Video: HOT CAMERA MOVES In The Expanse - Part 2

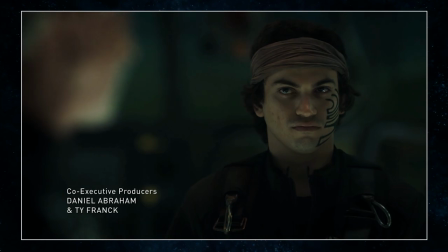4:13 Bring them to me. And do not let anyone stop you. Yeah, boss, mate.
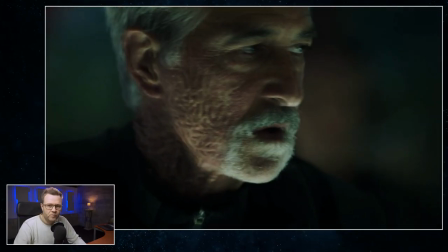4:23 So a reframe is a single shot that repurposes itself between two different configurations.
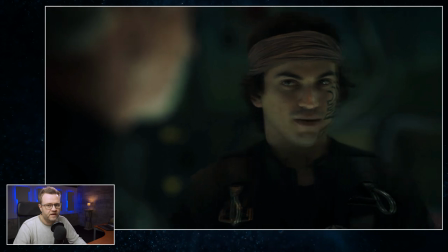4:28 And this shot goes between being a single shot on him to an over-the-shoulder with the guy in the background, and then back to being a single shot on the guy in the foreground.
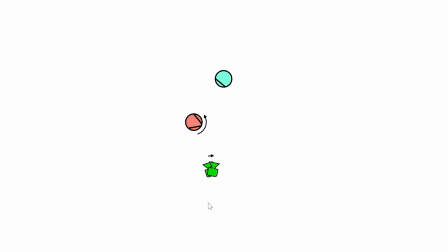4:36 And this technique is so subtle that it looks like almost nothing. in the camera diagram. So because basically here he's in a single shot, then the actor turns and we pan to the right and now it's an over the shoulder and then back again.
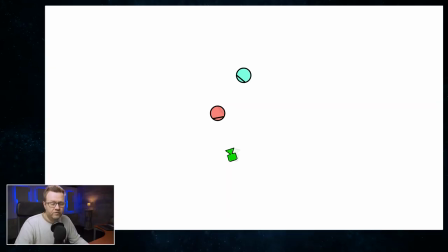4:50 So we're hitting a problem that's inherent to all camera diagrams which is that they're not very good at showing small movements and unless you really know what you're going for you're probably going to forget to do this technique.
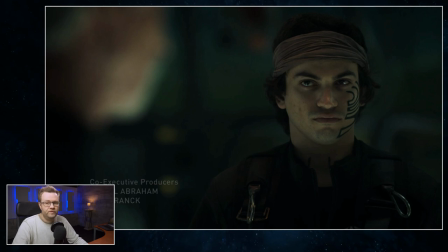5:02 The best way in my opinion to set up this shot is to first frame it for the over the shoulder because that involves two people and it needs much more dialing in.
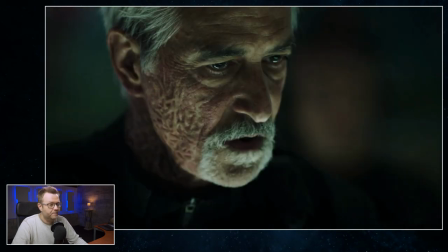5:09 And then afterwards you go back and frame the single shot. And this is easier to do if the actor, the guy right here, if he also takes a step backwards or at least shifts his weight because then visually he separates himself from the guy in the background. So if he like takes just a quarter step backwards, it's because then when we go back and forth,
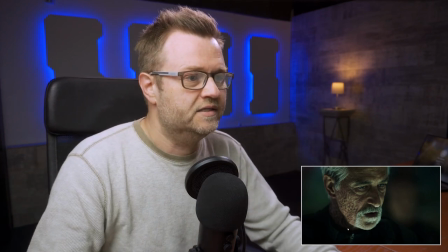5:28 then we get a clean single and then into an over the shoulder and then back into a clean single. The rest is just panning and racking focus.
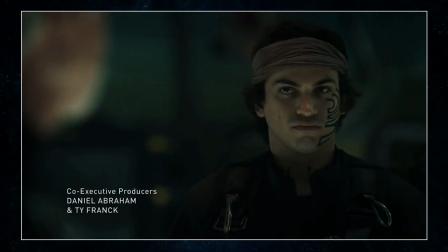5:37 This is awesome camera vocabulary that all of us should be using a lot more.